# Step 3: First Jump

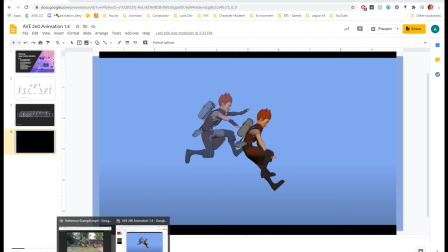I like how those hands are, so maybe I'll do something more like that. And then my hands are like that as well, so.
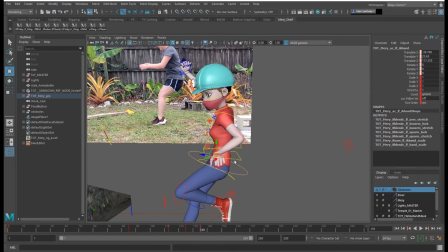Again, thinking about if that leg's in front, maybe this arm can trail a little bit to kind of
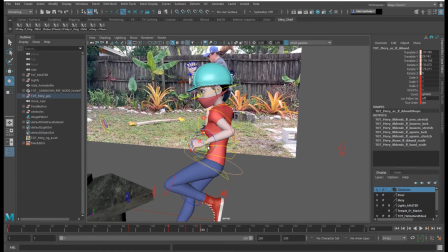counter animate to that and try to balance itself.
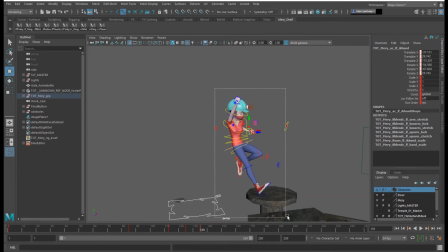And I'm going to save my original as well. You can start to feel in this pose that the character is landing.
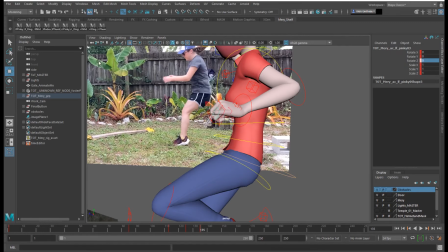I am going to zero those out and then just kind of rotate them down again.
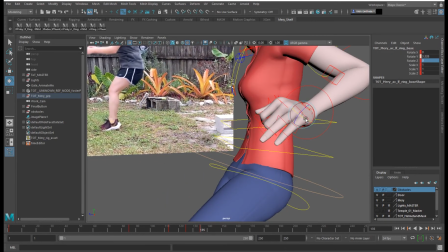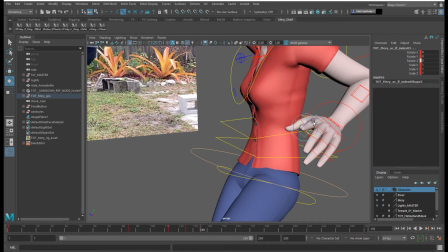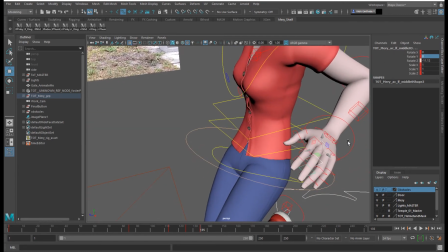her finger looked bent there, so just fix that a little bit. And
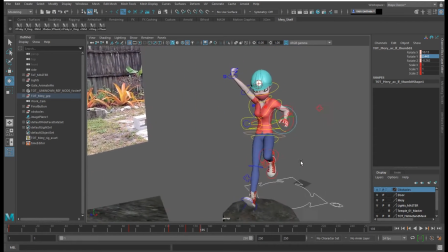that could work.
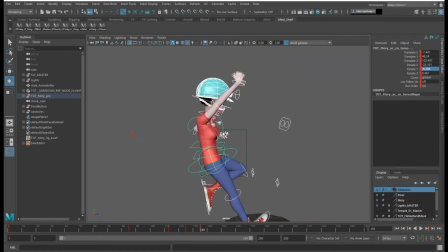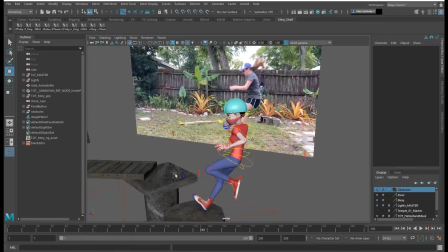Gotta find that elbow. Oh, there it is.
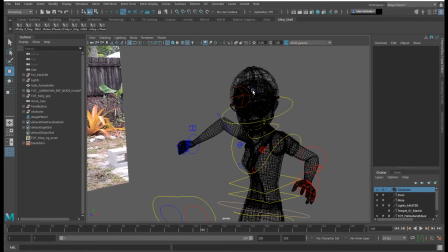It's in her head.
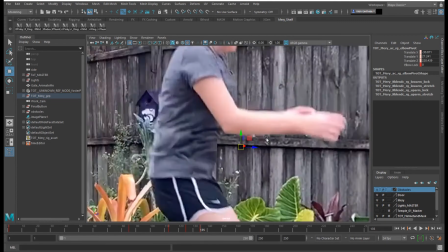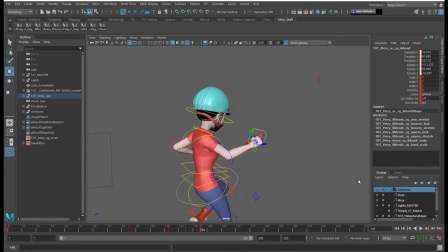I'm kind of liking this pose.
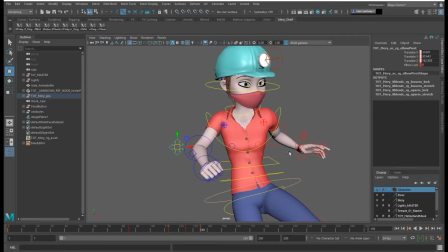There's all kinds of different ways that you can do a certain animation, so
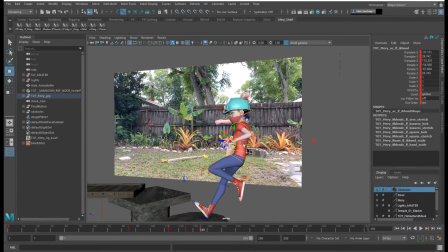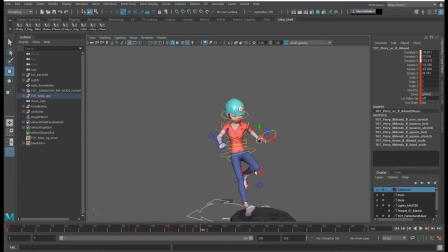just as long as the weight feels nice, then you're okay.
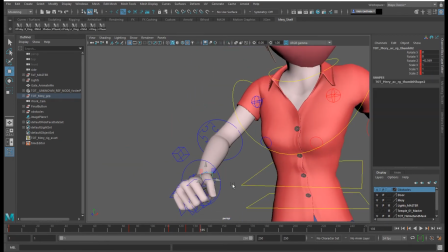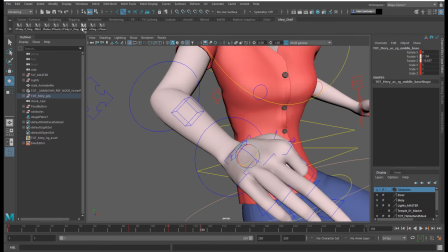Oops, I labeled that one wrong. Oh well.
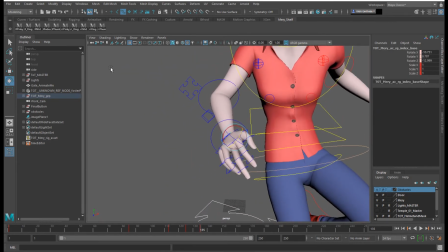That's why I wanted to put them in order, so then I could
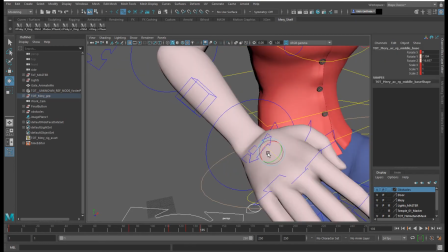have them the exact same as the other side, and I'll just click on the button that is correct.
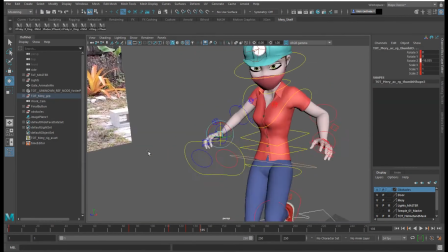Maybe something like that.
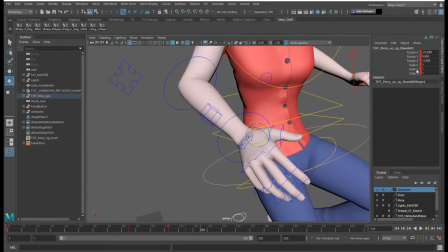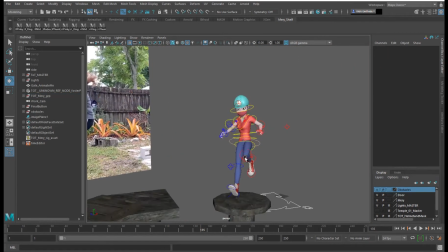Like that. Okay, keyed.
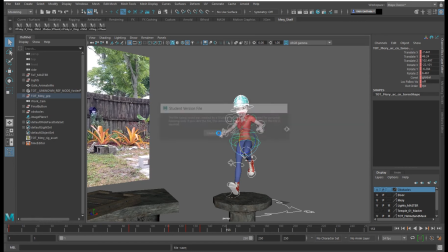I'm gonna save because we have a nice pose there. I'm gonna turn off the NURBS curve so you can see this a little better.
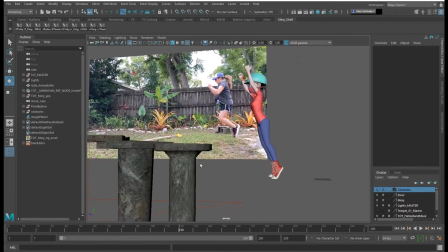Now from the side view.
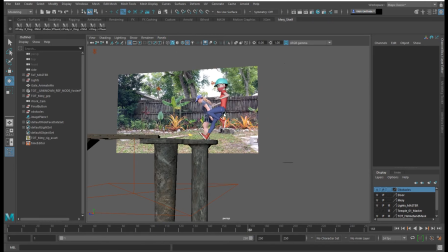Makes sense. And it's nice, it's not twinning there because the one arm is higher than the other.
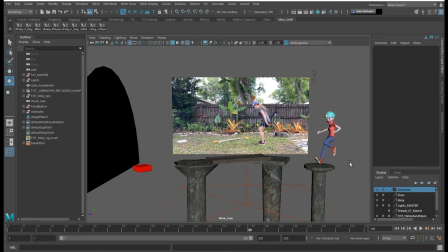Let's go and look at the work cam. And that looks like a nice silhouette. I could probably move that knee out to break up that pose a little bit.
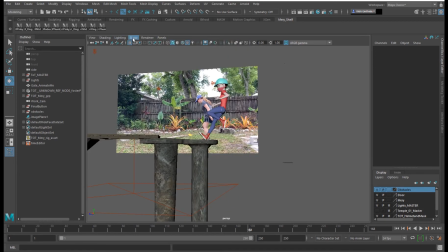Let me go to perspective view and show NURBS curves.
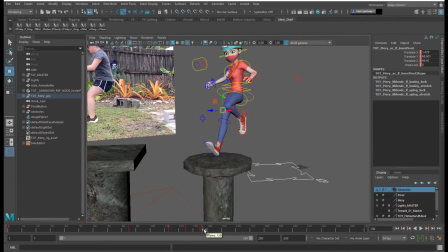Yep, and I have to make sure to be on the key that I'm working on.
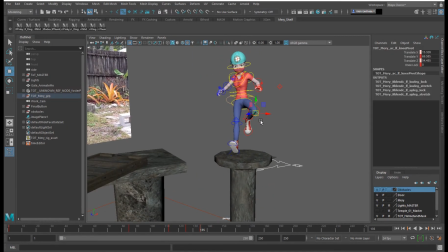I kind of like where that knee was, so maybe
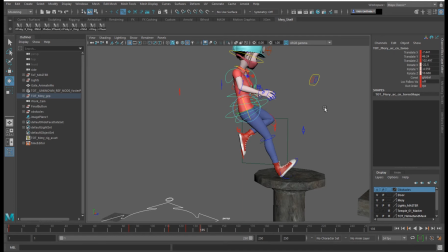I'll move the character forward a little bit more.
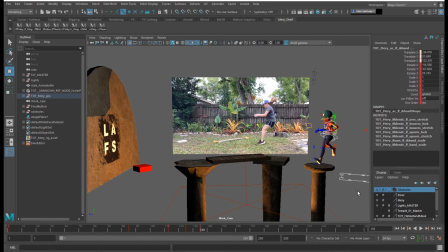And see what that looks like. Yeah, it kind of feels like there's a little bit more dimension here now.